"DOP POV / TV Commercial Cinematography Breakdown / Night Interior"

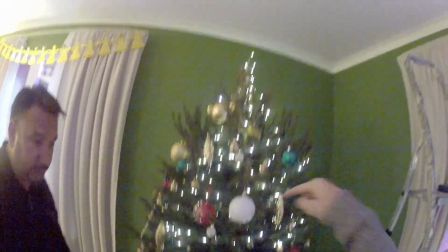(4:12)
Perhaps install it from above?
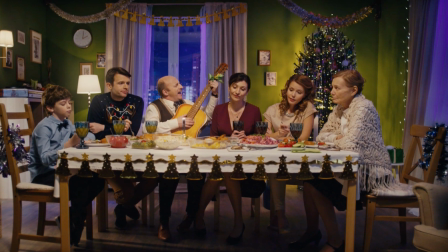(4:16)
To address this issue, I usually ask to hang string lights or put it against the background, the color of which provides the highest contrast.
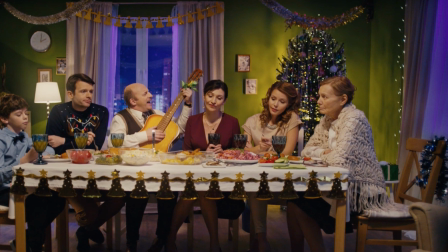(4:24)
For instance, the tree is dark while the background is light, or vice versa.
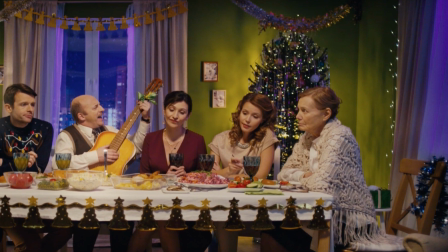(4:34)
But in our case, we had a green tree and a green background. And in order to somehow deal with this, I came up with this idea.
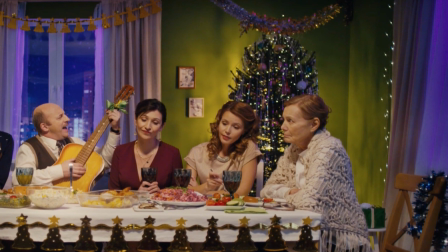(4:43)
We installed a pipe-shaped quasar inside the tree, and it was shining through the branches to the background.
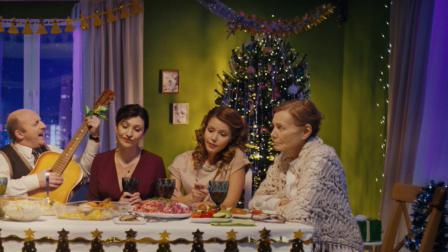(4:49)
By doing so, we got the feeling that the string lights were shining.
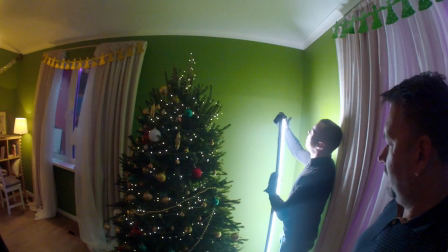(4:56)
Because one side of these quasars is completely black, we installed it in a way that a black side was facing the camera.
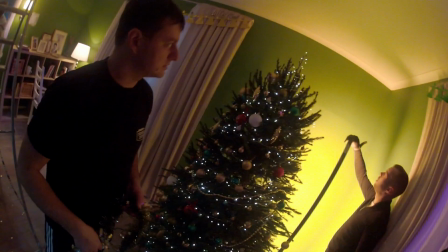(5:02)
This helped us make it unnoticeable and seem that it was just a tree stem.
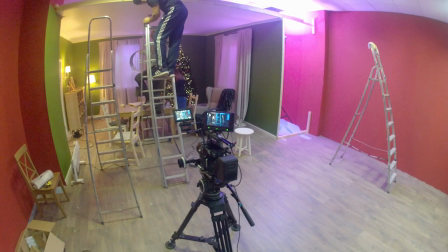(5:15)
This is the point. So we put rails here.
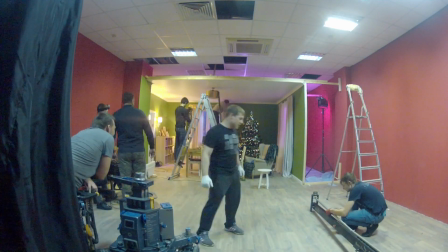(5:22)
In order to lift the camera and fly through the floor, we used a Magnum dolly system with Panther crane.
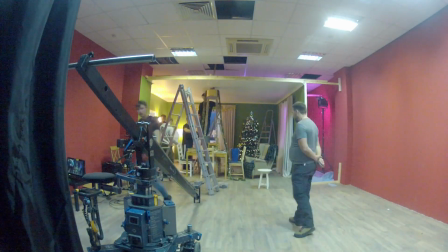(5:31)
I asked to take the longest possible crane to minimize the bow line movement.
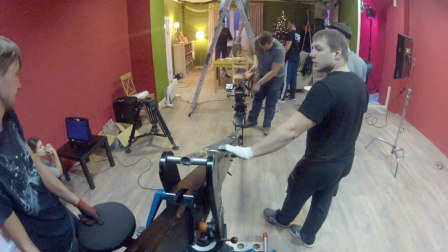(5:40)
When the camera was raised from the bottom up, there was such movement, and the higher we climbed, the more camera moved backward.
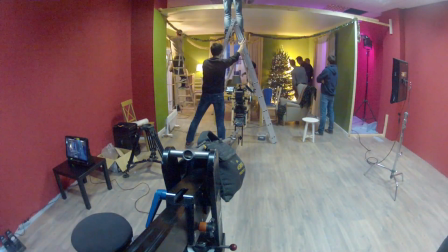(5:48)
I wanted to avoid this effect, so we took the longest crane and thereby minimized this effect.
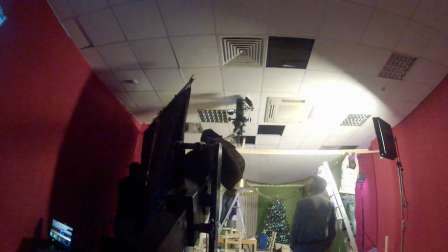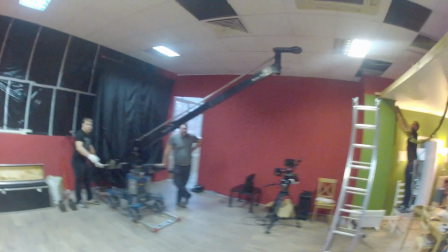(6:03)
Now it is moving backwards. When it does, you can make up for this by moving forward.
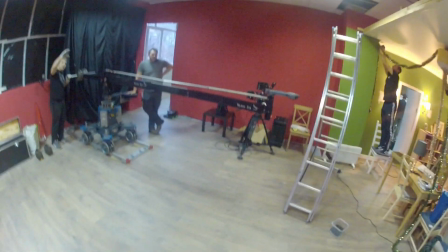(6:09)
Or we could do it differently. We can simply raise the tower.
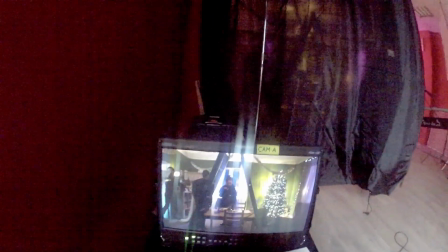(6:15)
Okay, let's go up. But faster, please.
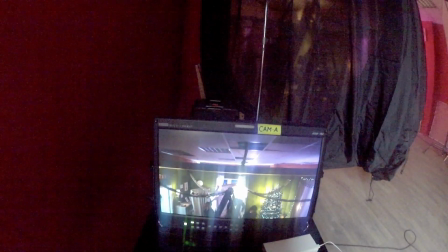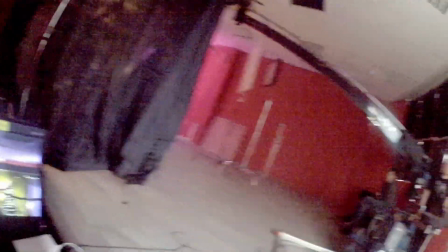(6:27)
We should not be slowing down in the end.
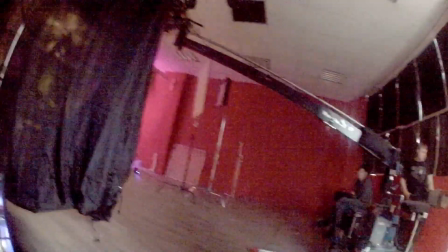(6:32)
I mean, not to slow down before we start to pass through the ceiling.
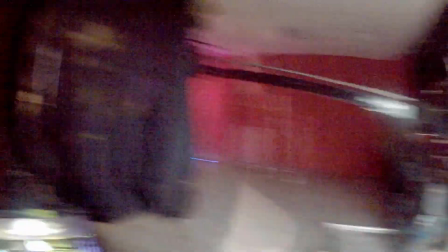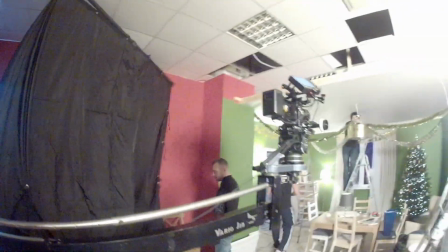(6:42)
Since we were shooting against the window,
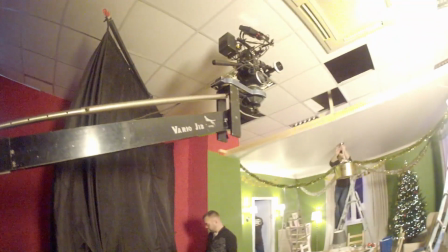(6:44)
there could be some reflections in its glass from the camera or from the people who were sitting behind the playback, just opposite to this window.
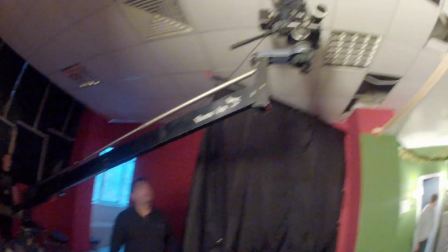(6:56)
That is why we installed an 8-foot frame with a black rag.
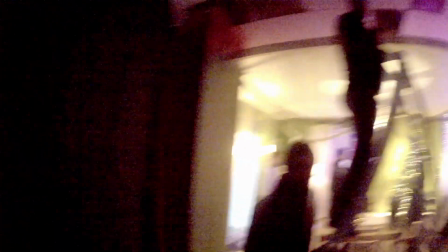(7:05)
Alex, that light mat must be placed there closer to this door.
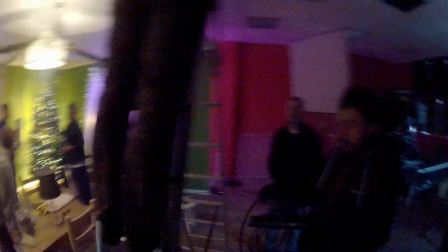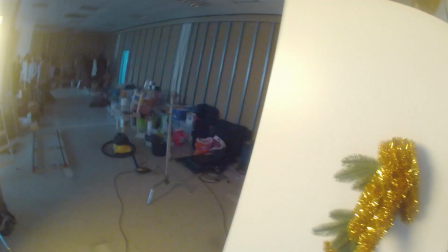(7:18)
The color should be warm. Yeah, make it the warmest. But let's place it next to the fire extinguisher.
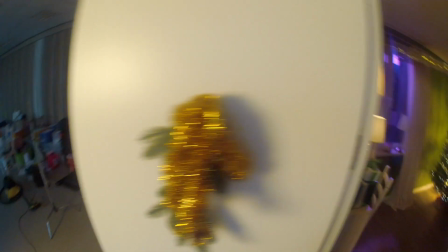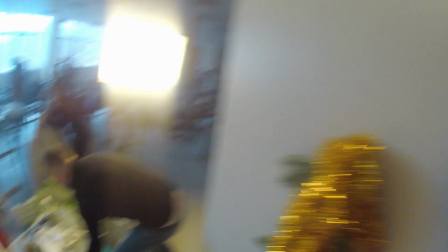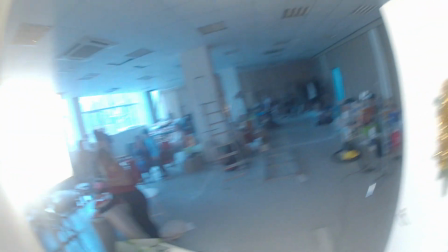(7:36)
Alex, let's perhaps raise it slightly so that it does not illuminate the entire room.
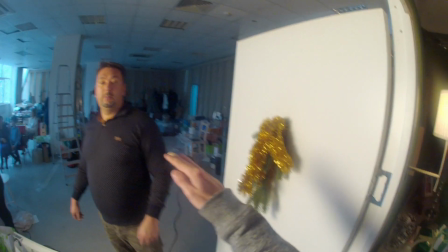(7:44)
So that it shines somehow like this.
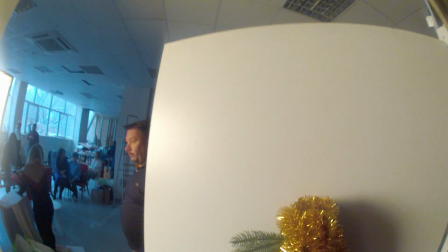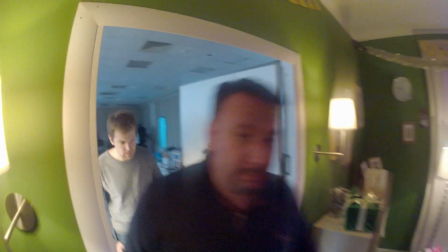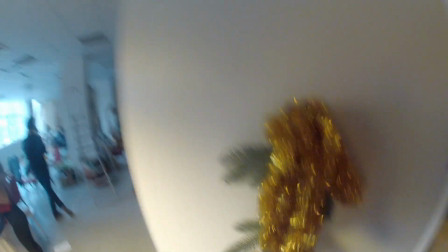(7:56)
The door is fine, but it will be half closed. Okay, looks good.
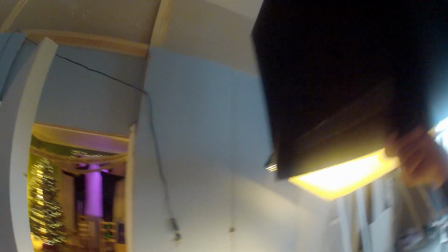(8:03)
Okay, we can use the flag to make everything better.
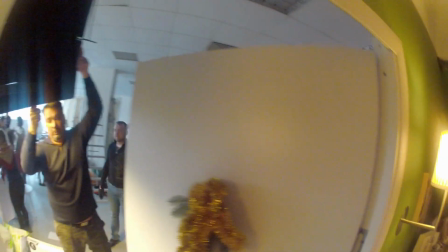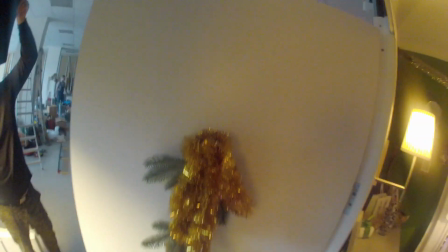(8:12)
Okay, that's good.
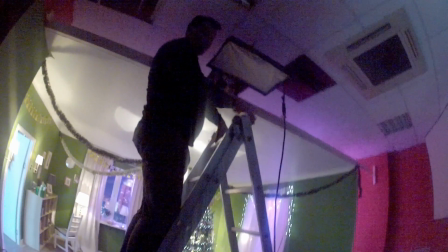(8:19)
We need to place it lower.
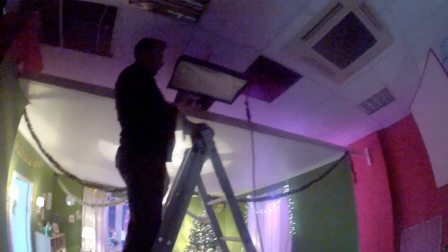(8:21) No, simply place it at an angle.
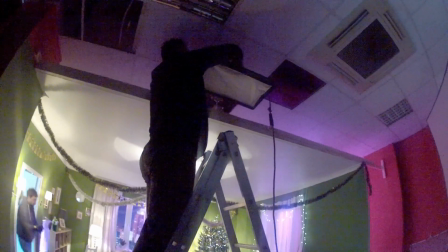(8:24)
In order to eliminate the people sitting at the table, we wanted to imitate the chandelier hanging above the table.
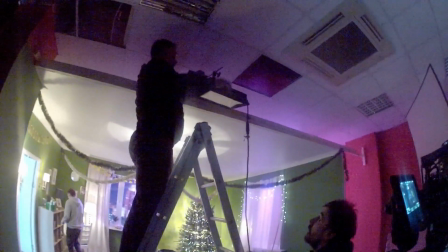(8:33)
The chandelier itself was barely emitting any light, just a little bit to create some reflections on the ceiling,
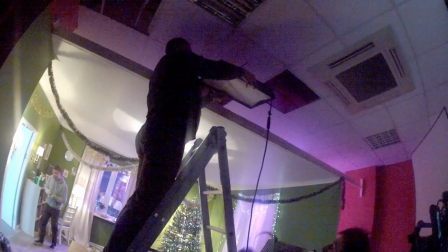(8:40)
but the most part of the light was coming from the light mat attached to the edge of our fake ceiling.
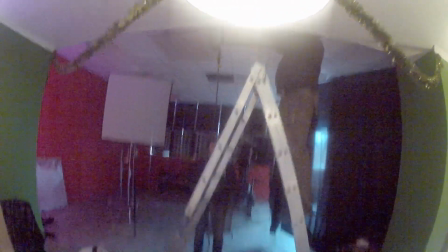(8:49) Tilt it slightly, to my side. Yeah, like this.
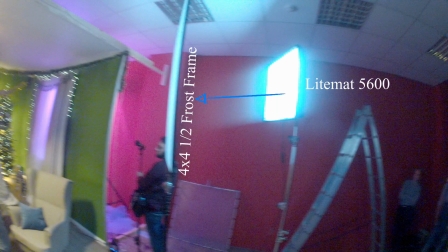(8:56)
We also used another light mat that was emitting a cold light for the filling to soften the shadows appearing below the actors' faces. The light from the chandelier was creating shadows under the actors' faces, the chins, etc., etc., so we needed to soften them.
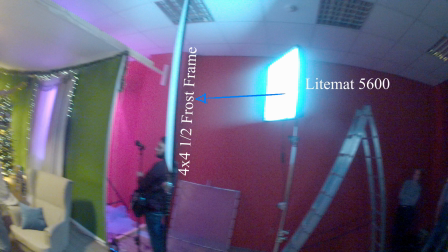(9:14)
That is why this light mat helped a lot.
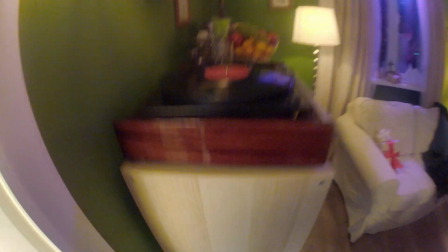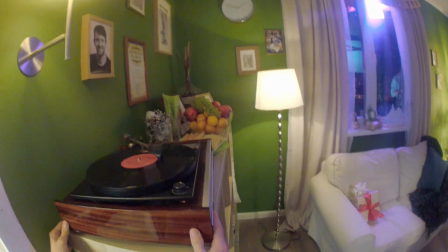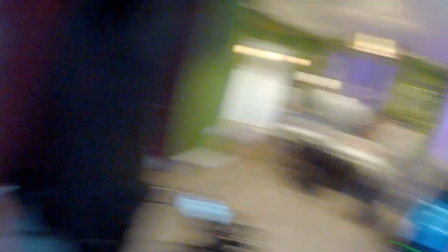(9:27) I could see someone in the reflection on the window. Please tell them to be careful.
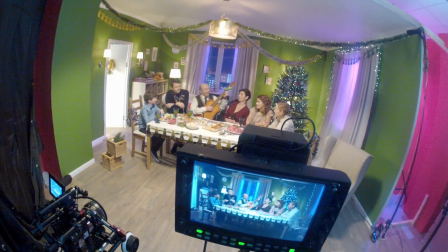(9:34)
Also, I would like to add that all sources of light in the frame, lamps,
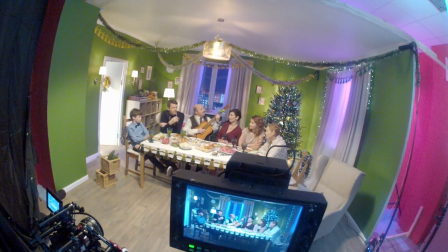(9:38)
chandeliers, etc., they were all connected to the dimmer, so we could lower the brightness as much as we wanted to avoid the overexposure.
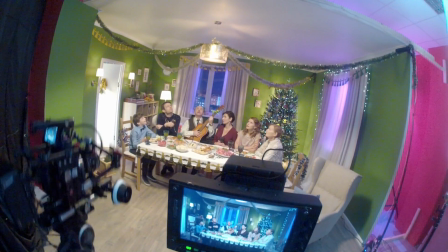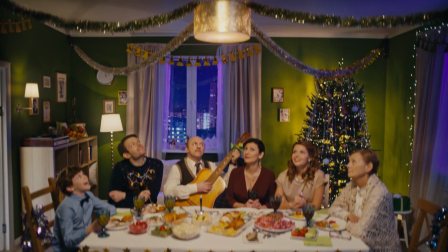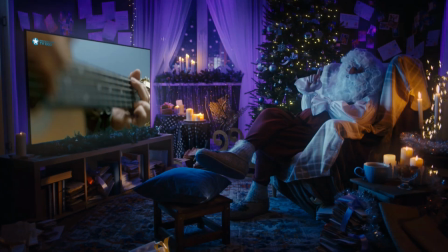(10:05)
The light outside the window remained the same. We simply changed the location of the tree, removed quasar. Behind the TV on the floor lies a small panel which illuminates the paper notes attached to the wall.
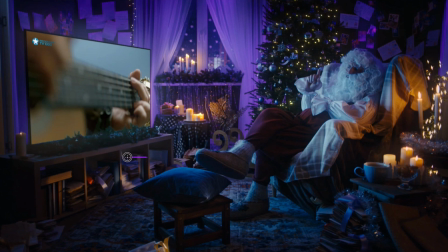(10:25)
We used a DD light to illuminate the shelf under the TV. Another DD light is standing on the right outside the frame and it illuminates the box here.
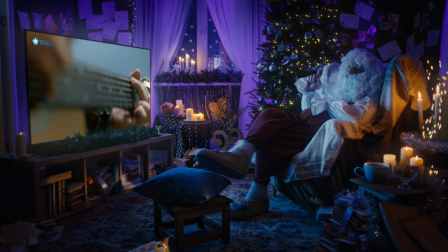(10:39)
It also illuminates the steam rising from the cup of tea. The main source of light illuminating Santa Claus is the TV. There was simply a white picture that was flickering. During post-production, we placed the video that had to be there according to the plot. I can also show you an A/B before and after color correction.
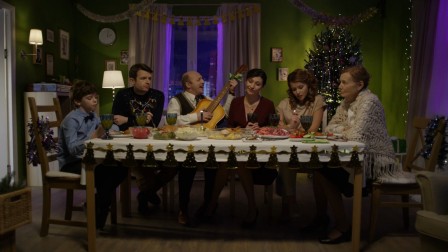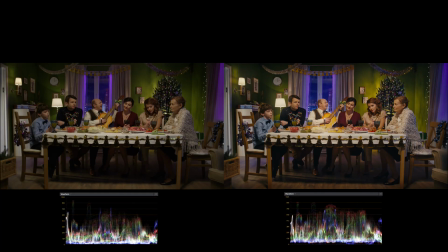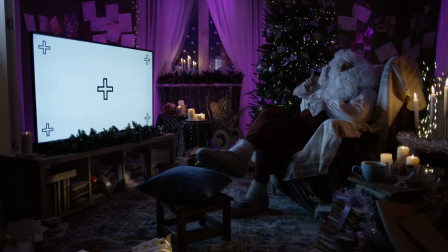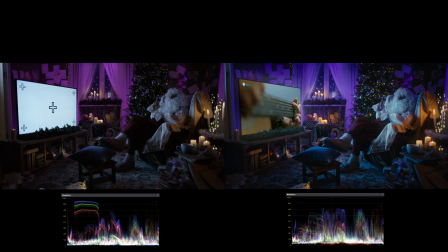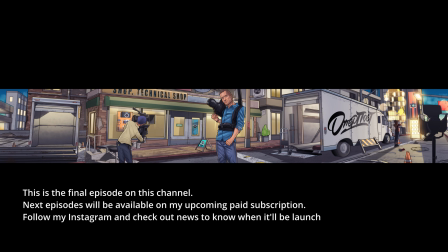(11:27)
That is all for today. I hope you liked it. As always, I would be happy to answer your questions if you have any. Please hit like, subscribe if you haven't already, And hit the bell. Well, you know what to do. and see you in the next one. Bye.